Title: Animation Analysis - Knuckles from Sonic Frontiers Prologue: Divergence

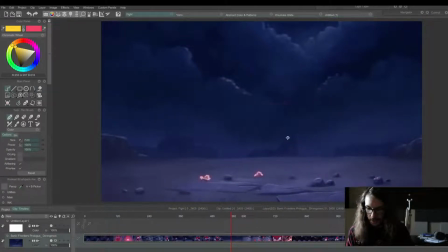[20:44]
Sometimes they disappear and come back, like here, which creates that flickering electricity feel.
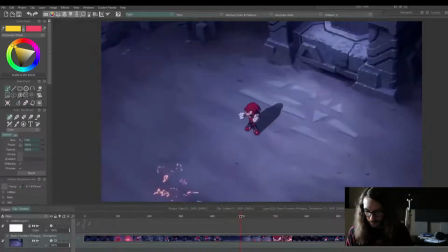[20:51]
And this just looks cool. It absorbs into this ball here.
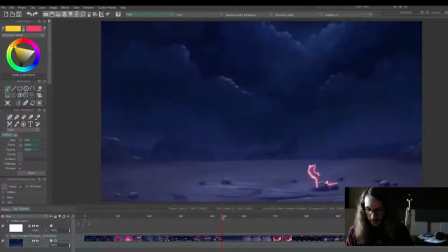[20:58]
The camera is slowly zooming out, which creates this kind of suspense feel, like something's about to happen, and I don't know what it is.
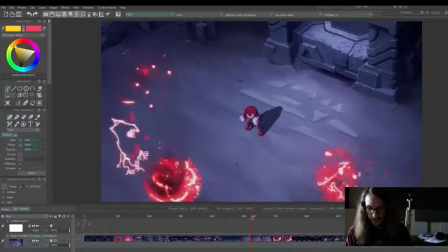[21:09]
And then the electricity is kind of turning into this glitchy effect, which connects to the whole Sonic Frontiers world.
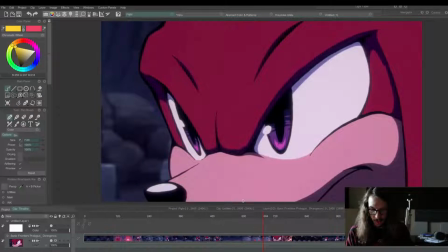[21:18]
Then we get this cool, extreme close-up of Knuckles. This is like something you see a lot in anime type shonen shows.
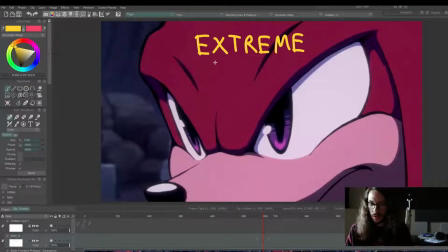[21:31]
And whenever you have an extreme close-up, you feel like you're inside the character's head.
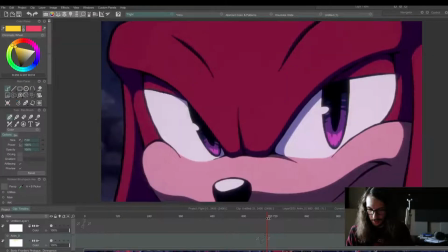[21:39]
So it feels more like we're part of his emotions. And then eye blinks with camera turn.
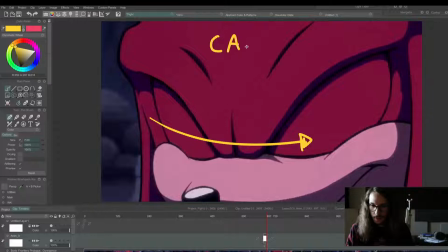[21:52]
Cam follows head turn.
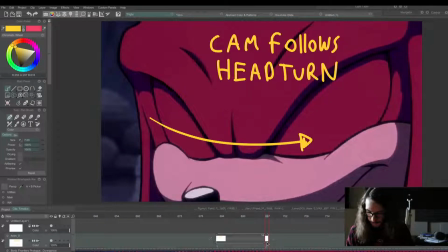And you often, well, you'll normally do an eye blink in the middle of a head turn,
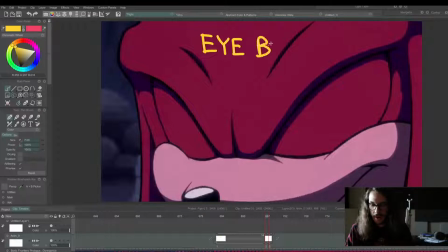[22:21]
because if you try to turn your head, like try to turn your head right now from one side to the other, you normally instinctively will just blink. It's hard to just keep your eyes open during that
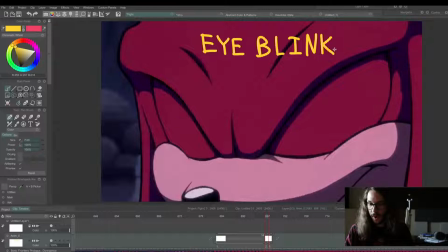[22:37]
disorienting moment of where everything is blurring together when you're blinking your eyes. So if you're drawing or animating a character, just keep that in mind,
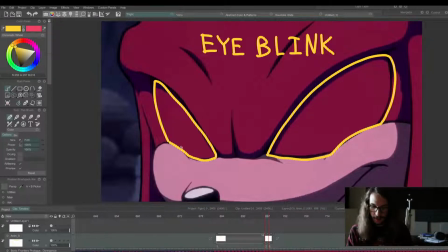[22:51]
that it looks more natural to have the blink in the middle of a head turn.
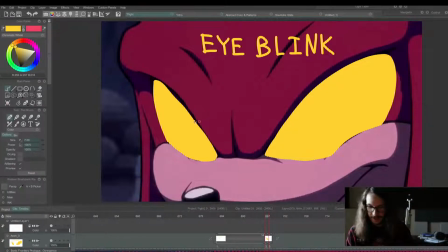[23:02]
Ooh, that looks like a Sonic DeviantArt type of fan character now. Just change the colors and make things look more edgy.
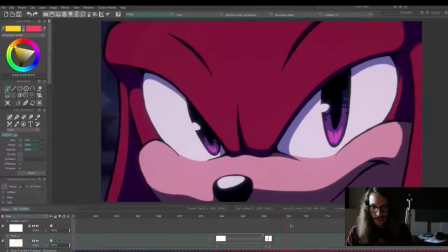[23:19]
So this is just a single drawing here. That camera keeps the single drawing feeling alive. This single drawing is being moved around. So like, and it slows down, then his eyes move,
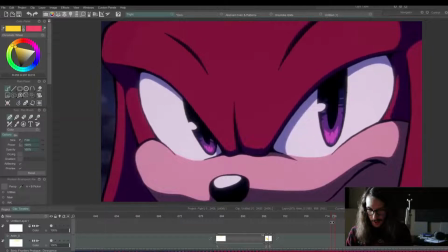[23:38]
and his eyebrows go up.
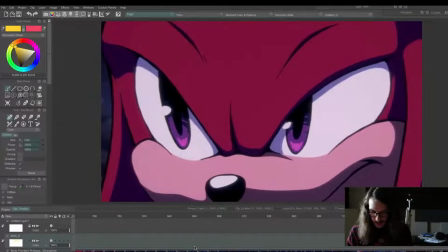[23:44]
So we are really seeing how serious Knuckles feels about all this.
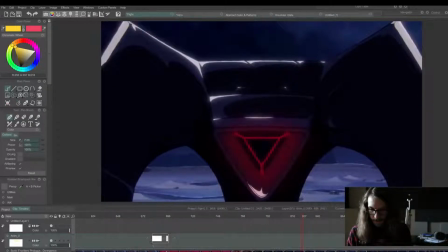[23:52]
And then we cut to our first shot of the enemy, and he's taking up like almost the whole screen. If you look at this compositionally,
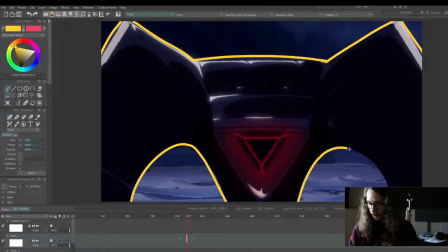[24:07]
he's centered, and this shows power. This shows that this is something to take seriously.
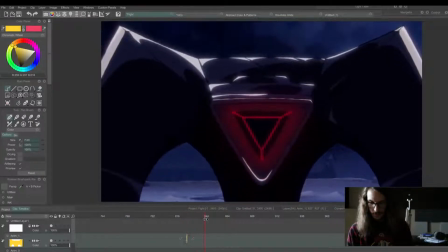[24:17]
But we'll see how much of a fight he puts up.
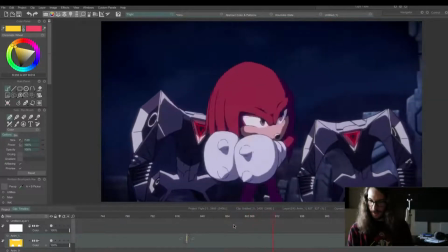[24:20]
Oh, I really like this shot where everything is zooming around Knuckles.
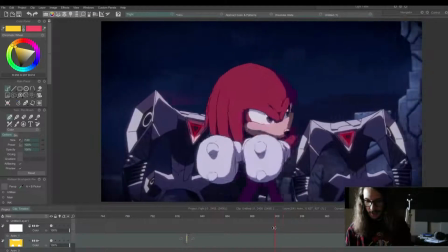[24:28]
Cause so like this is something you'll see a lot sometimes in like shonen anime, where there's different layers that are circling around a character, and it creates this really epic feel.
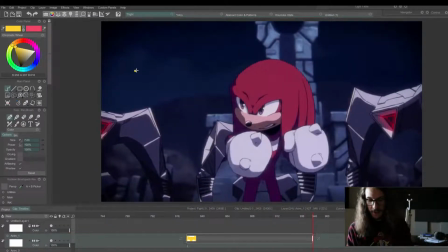[24:43]
And sometimes like you'll actually see the background panning in the opposite direction of the character. They're not doing this here. They're keeping everything panning in the same direction.
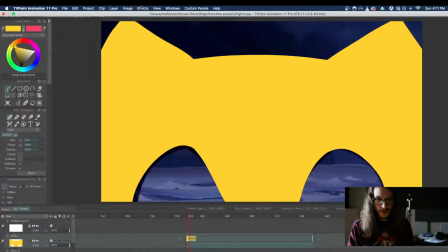[24:54]
But when you have things panning in the opposite direction, it creates a very like surreal type of effect,
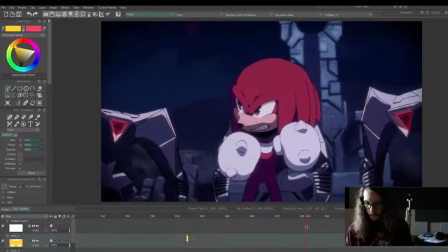[25:03]
almost like a dolly zoom or like a vertigo type of effect.
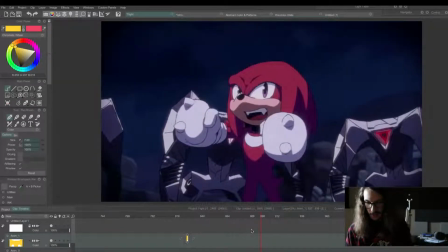[25:08]
But you see, this is just really cool. So this is animated on 2 frames a second, and we're getting a lot of expressions and
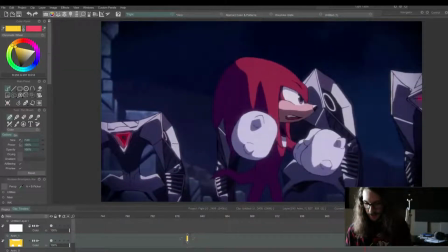[25:19]
Just like you get his confidence here. You get these cute little like fighting poses.
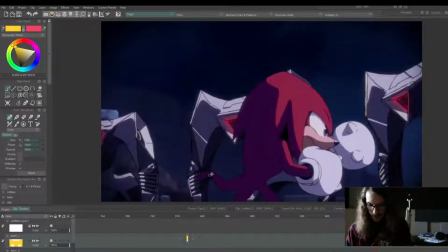[25:27]
I love this pose. Fighting pose.
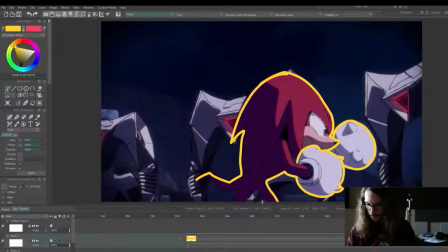Is anyone excited for Sonic Frontiers? Comes out on the 8th.
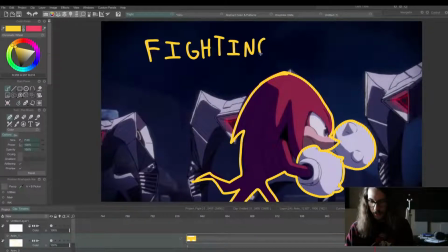[25:59]
I probably won't play it for a while, just because I have a ton of games that I've just never played on my Switch. And yeah.
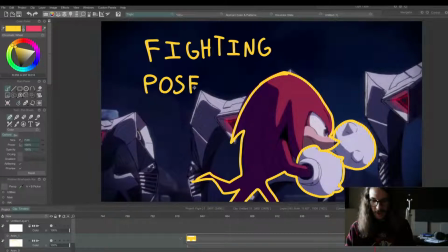[26:11]
And I'm kind of more of a classic Sonic fan. When I say classic, I mean the Genesis games up until like Adventure 2. I consider that the end of the classic era.
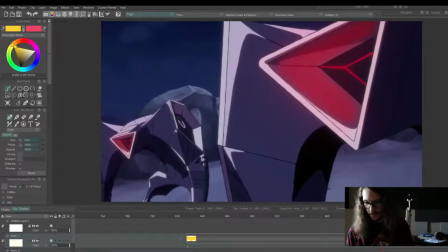[26:23]
The end of the Dreamcast, because then that was the end of like exclusive Sonic games on Sega hardware.
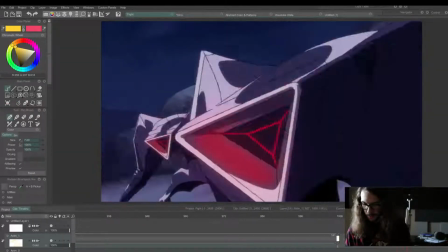[26:34]
Okay, so here we get this rhythm where one moves first, then the other, then the third,
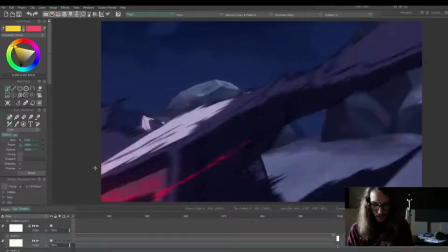[26:44]
and this is a cool smear frame.
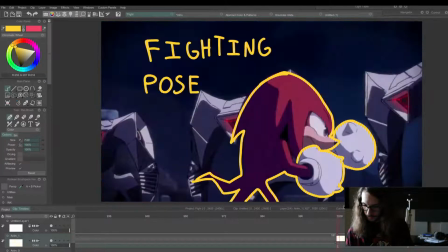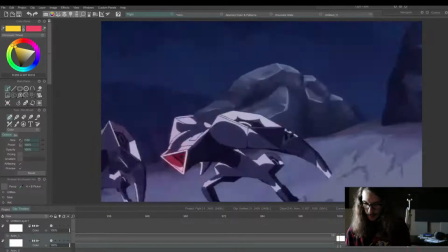[26:57]
So let's look at this. It creates a cool rhythm.
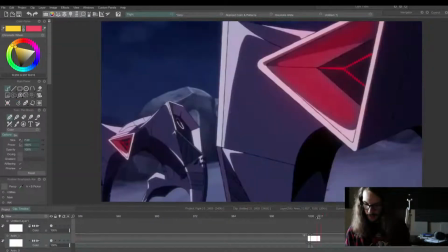[27:02]
1, 2, 3. It's almost musical.
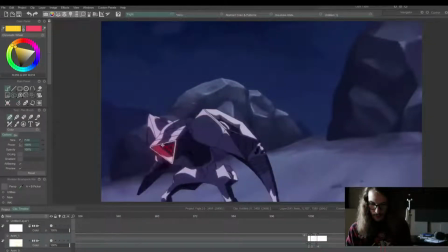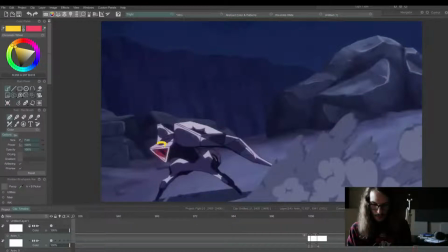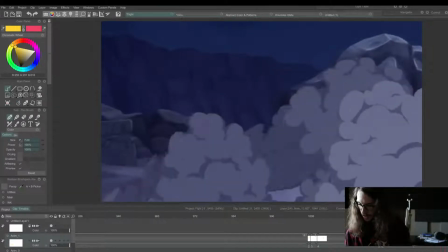[27:32]
And then the smoke rises up. These special effects type animations, like smoke or any kind of environmental effects, accent or give more impact to whatever action happened.
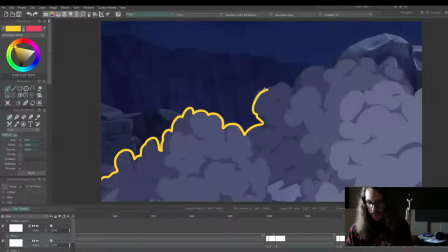[27:53]
And it also, if this screen was just empty, if they just ran off, we would just be left with a background of rocks, and it wouldn't feel nearly as epic. So if you're animating or drawing, even drawing like a comic or something, think about the
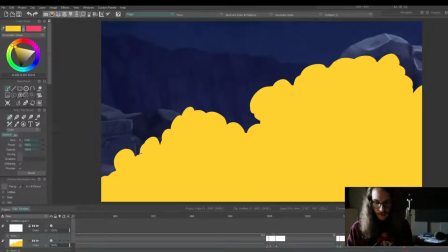[28:14]
effects that your characters are having on the environment. Like if they jump in water, obviously there'd be splashes,
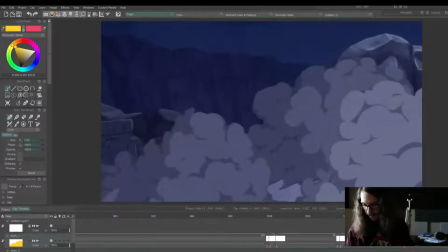[28:21]
and you'd want to draw the part of most interest, the frame of most interest if you're drawing a single image.
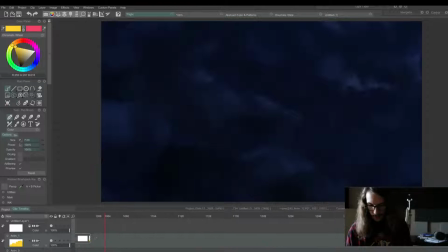[28:29]
So like, just think about how everything moves, reacts, impacts.
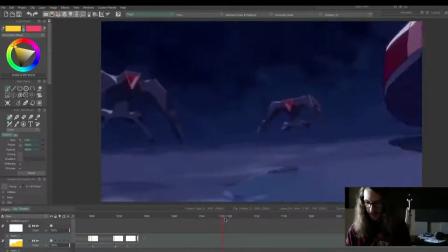[28:37]
Oh, that's a cool shot there. His foot comes into the frame. And the smoke leads, again, like the other one. And then the camera stops.
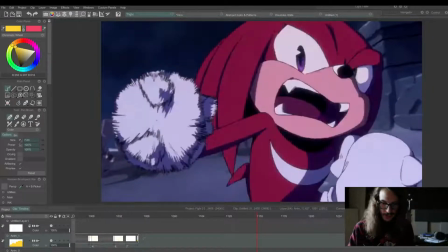[28:48]
Then he comes in with this cool punch. And just look at these intense, sketchy smears. Now this creates a ton of energy.